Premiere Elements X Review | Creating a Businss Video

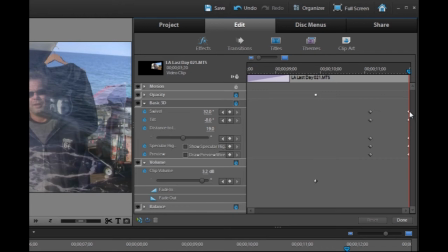[12:12]
And now that we've done that, we can adjust the intensity and effect of them. So over here, we'll take from 32 degrees and we'll set it down to zero. You need to be on the layer and you need to click on the keyframe. So we're going to take that down to zero. We're going to come on and for the distance to image, we're going to make it zero. And we're going to ignore the next two.
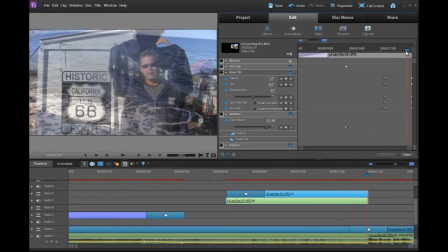[12:32]
So now we're going to see that we've got the image in full. And it's tilting. And of course, what's happening is it's transitioning to the other image of him, but he's still smaller in this little picture-in-picture. So the final thing that we're probably going to do is come and adjust this motion in exactly the same way.
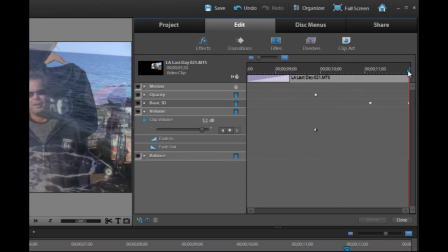[12:51]
So we're going to close up the basic 3D, and again, we're just going to back off a little bit,
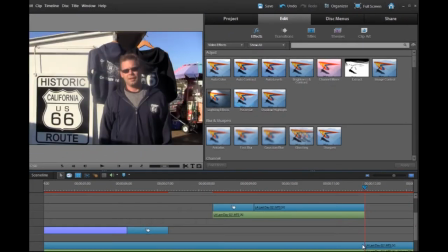[12:56]
or what we want to do is hit done, temporarily take off this transitional cross-dissolve,
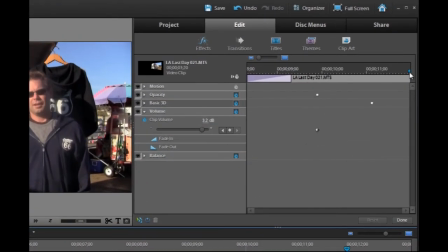[13:02]
go back to our clip and edit. And so this time, we're going to want to step it back about one unit.
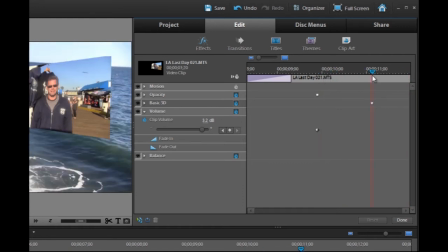[13:10]
In fact, let's go right back over to here. There we go. And this is where we're going to also keyframe the motion. So again, we're going to click the keyframes and here they come. And of course, we only need to do scale and position. So actually, they're already in there. So what we want to do is kind of come over to the end.
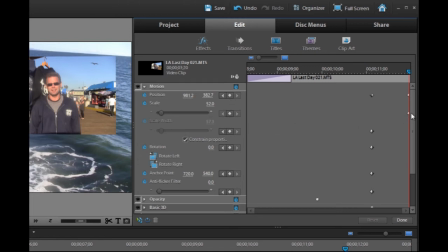[13:30]
And we're going to add a keyframe by clicking the Add Keyframe buttons. And now on the scale, look at this. We need to come back because it's been 52 all the way. And add a scale keyframe here.
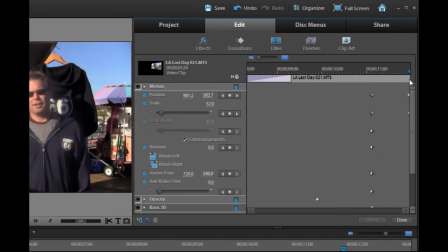[13:42]
There we go. Really important to get this right. It can be a little bit finicky, but it's worth spending the time to learn.
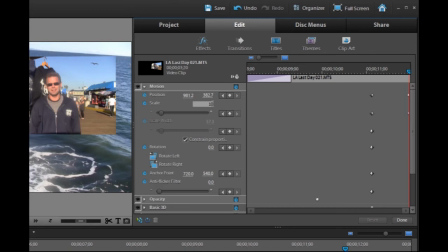[13:49]
So in terms of scale, we're going to set that to 100. But it's still off center.
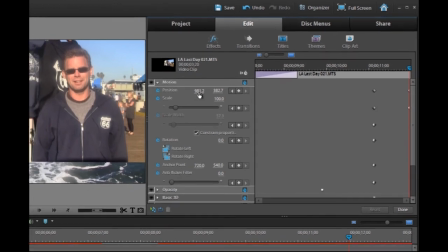[13:54]
We had to move it up and to the right. So now we're going to need to go to position. And the easiest way to do this is actually sometimes just to drag these along.
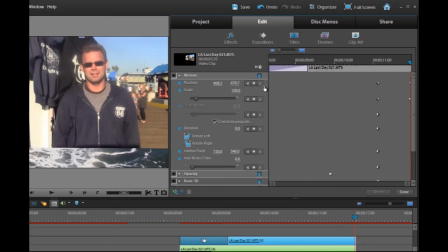[14:01]
That way you can get a sense for whether you're going up or down. But the other option is that you can type it in directly.
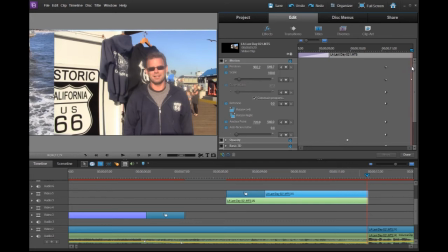[14:06]
So you need to make sure that you're on the right one. So we want the final one to be the same as the original video that we're moving into. So you just have to go to the original video if you want to see what its dimensions are, and they happen to be 720 by 540.
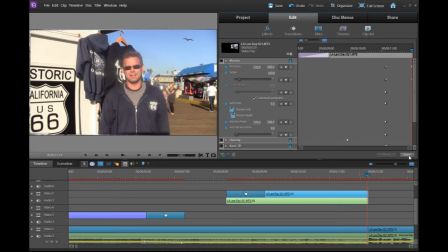[14:21]
So we can come along and make that change, and then we just have to click done. So we can also preview right in here to see if we've done this right or if we've messed something up.
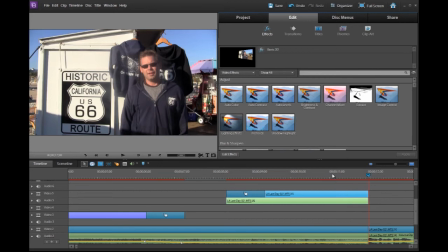[14:32]
Looking pretty good. So go ahead and click done. We'll take a look at that. We are going to need a cross dissolve transition as well.
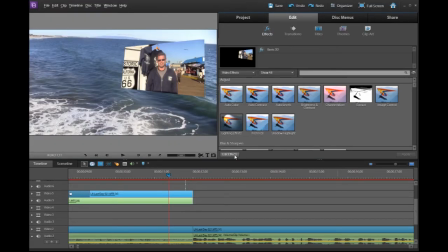[14:39]
And end on this pier. But for the moment, we just want to undo that, so we're just going to go into Edit Effects And once again,
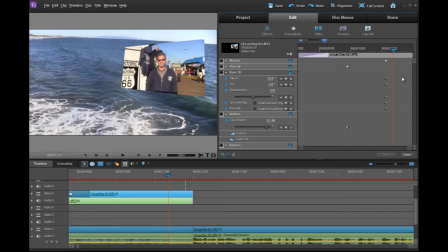[14:45]
we're going to want to go into our basic 3D and just remove all those keyframes that we created. So that resets things. We may actually have to reset the basic information that we'd had originally as well, because as you'll see, it's averaged it to where we are in the timeline.
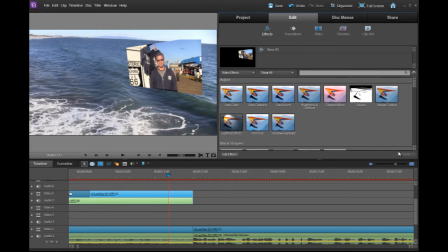[15:00]
So not perfect, but I'm not going to fuss with that, because we're just going to go in and use the undo key. That's the other thing, is that yes, you can do it through the edit effects window, but you can also then use the control Z or edit undo to undo things as well.
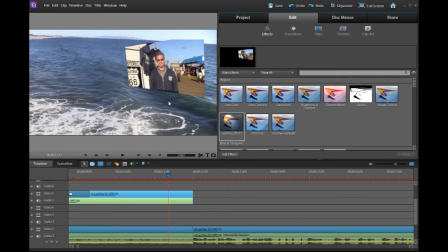[15:15]
Sometimes it's just faster to use control Z. So the final thing we need to do,
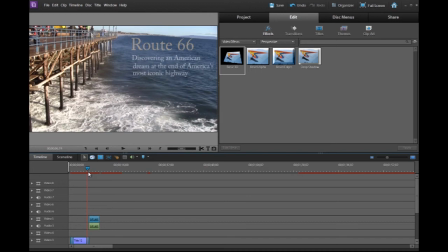[15:20]
because this kind of comes on just with a jumpy format, it's not there, and then suddenly it's there.
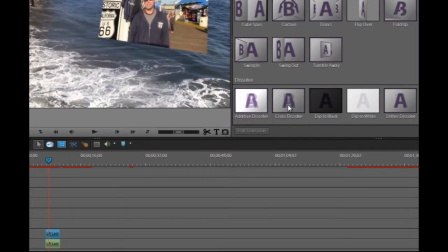[15:26]
That looks really awkward and tacky. So we're going to go on to the transitions, and we're going to use a cross dissolve effect to have that come on. Now, there are a lot of transitions that you can use. In fact, most of these are also available in the pro version.
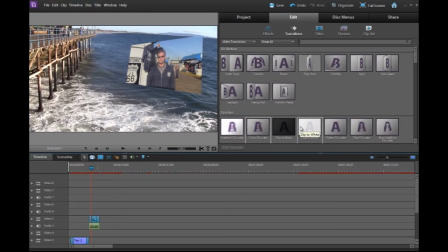[15:39]
And important to note, though, is that you can really actually make your videos look unprofessional by using too much and overdoing it. So subtle tends to be better, so we're just going to do a little cross dissolve. So, starting to look pretty decent.
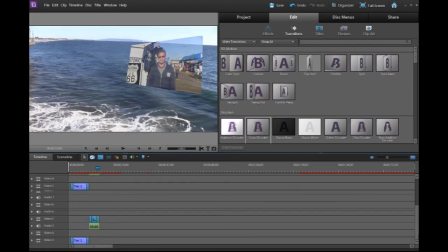[15:54]
Now we come on, and exactly like we've just done there, we've got the video clips where we've interviewed Dan,
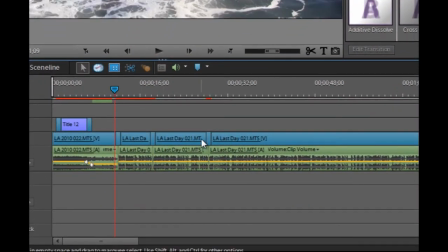[16:00]
and we've got a cross dissolve transition going between each of the cuts.
Well, my name is Dan Rice, and I'm the...
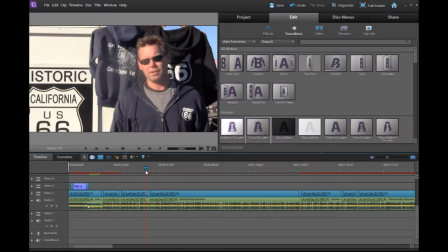[16:07]
So you can see that it makes it nice and smooth.